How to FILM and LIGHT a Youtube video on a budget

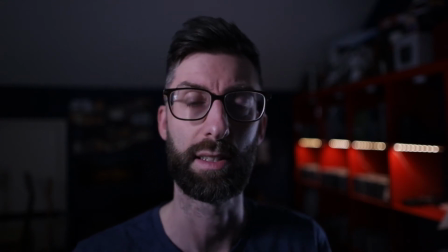245s
Again, I've used the diffuser to cover that to give us a more subtle lighting effect.
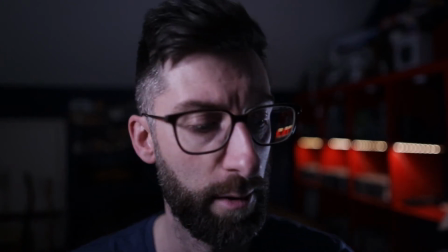250s
Got some lights in the background that you can see over my shoulder. We've actually got a few more lights that we can use, so let's just see the impact of them.
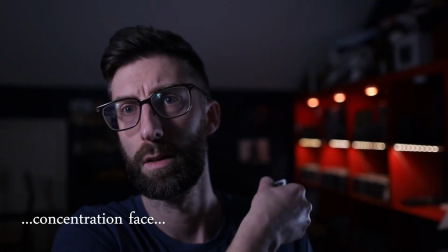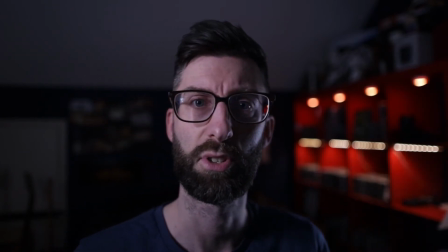263s
Okay, so we're starting to get somewhere now. That just adds a bit of interest, and again you can see that nice bokeh and separation from the foreground, again, which is me, and the background, which is behind me. We now need to do to make this image look better. As we made adjustments to the lighting in the foreground and the background, it's now left the white balance of my skin looking slightly blue, so we need to make adjustments to that.
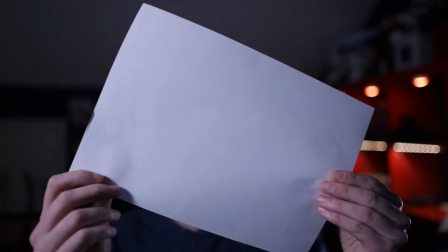283s
Best way to adjust your white balance, in my opinion, is to get a custom white balance. So here we go.
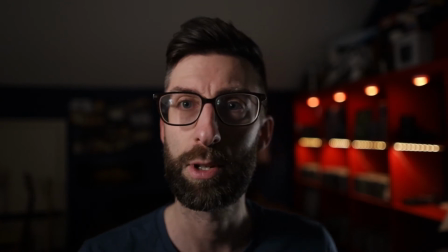287s
We've made some significant adjustments to the camera, the aperture, the ISO, the lighting as our key light, the hair light. We've changed some of the background lighting we've got there. and we just made changes to our white balance,
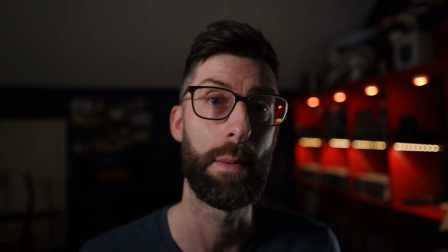301s
and you can see, or hopefully you can see, a huge difference to the image that we've now got. The image overall is just a lot warmer. It's much truer to the white balance that you'd see if you were here in the room, and overall I no longer look dead, so that's quite a good thing.
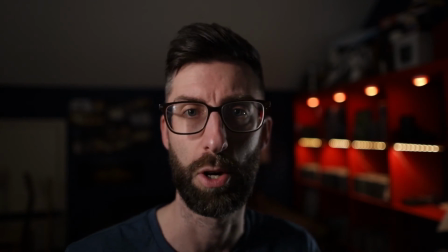314s
So this is a decent shot. It's certainly much better than the original shot. We're going to add one more change, which is to the lighting to the far background.
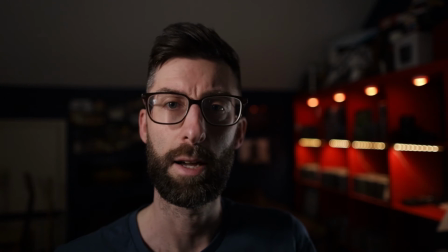321s
We've got this small aperture LED light, and it comes with a series of gels. So we're going to put the blue gel,
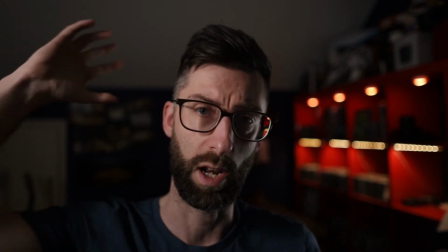329s
we're just going to place that almost directly behind me, so that's just going to create some light and pull out a few more details of the things that you can't really
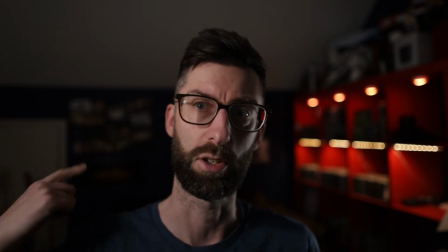336s
see that are in the background. There's some paintings, pictures on the wall, canvases, and then there's some guitars and bits and pieces.
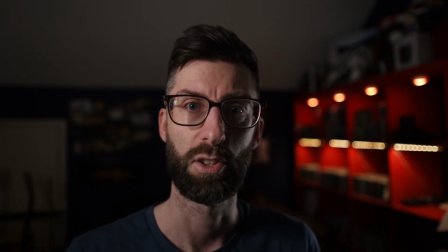341s
So we're just going to bring a little bit more light to that background so that it doesn't look so big a contrast from the foreground to the background.
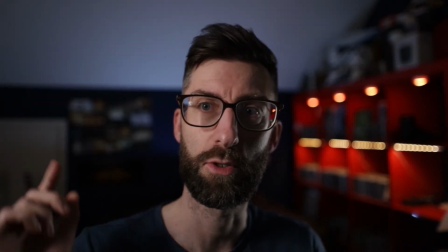347s
So let's take a look. Okay, there we go. So we just added a blue hue to the background.
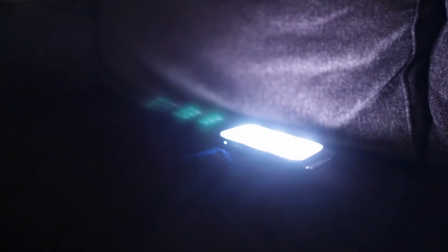353s
It's not too overpowering, and it just adds a bit more flavour to the rest of the image.
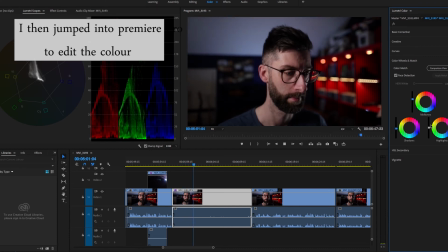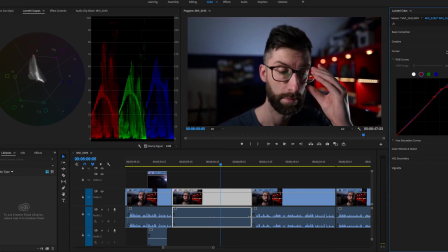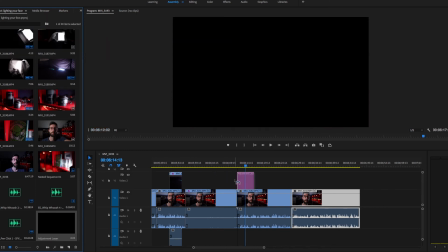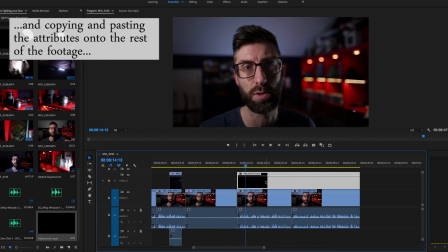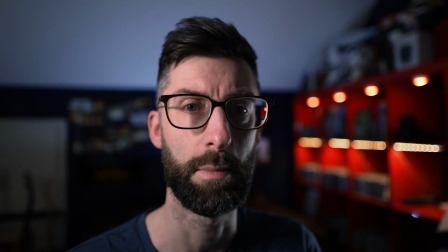386s
So just to overview, the two lights that we've got here, the main key light and the hair light, cost about £100.
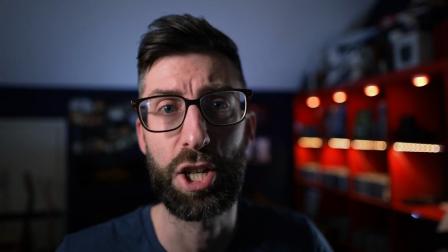392s
There's stands that come with them. But again, they're Niwa, they're pretty cheap, but really reliable, and we use a lot of their products.
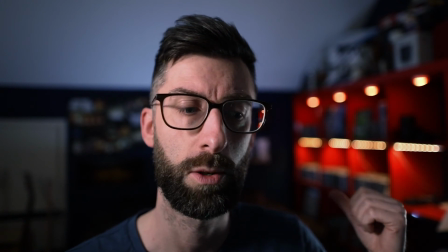399s
And the small light that we've got in the background cost about £40–50.
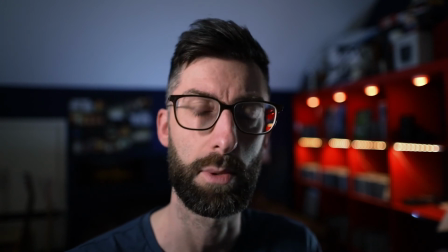403s
Hopefully what this video has shown you is that with some simple adjustments to your settings within your camera, some adjustments to the audio equipment that you use,
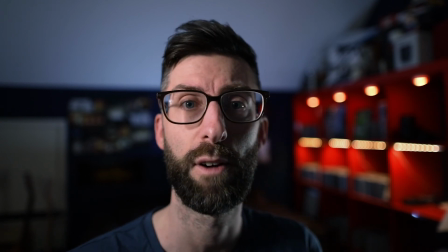411s
whether that's a attached microphone or a boom mic or a lav mic,
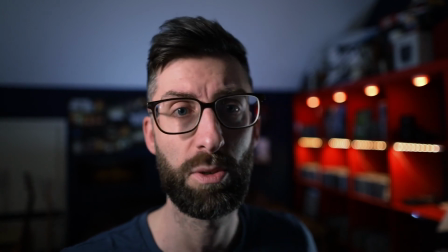416s
and some real simple changes to your lighting setup,
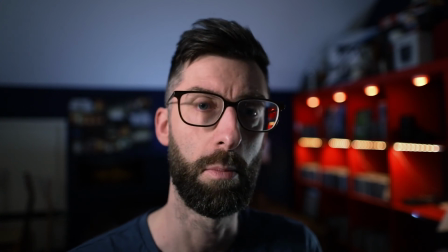419s
you can get an image that is more than usable and actually looks a lot more professional and sounds a lot more professional than what you'd have otherwise.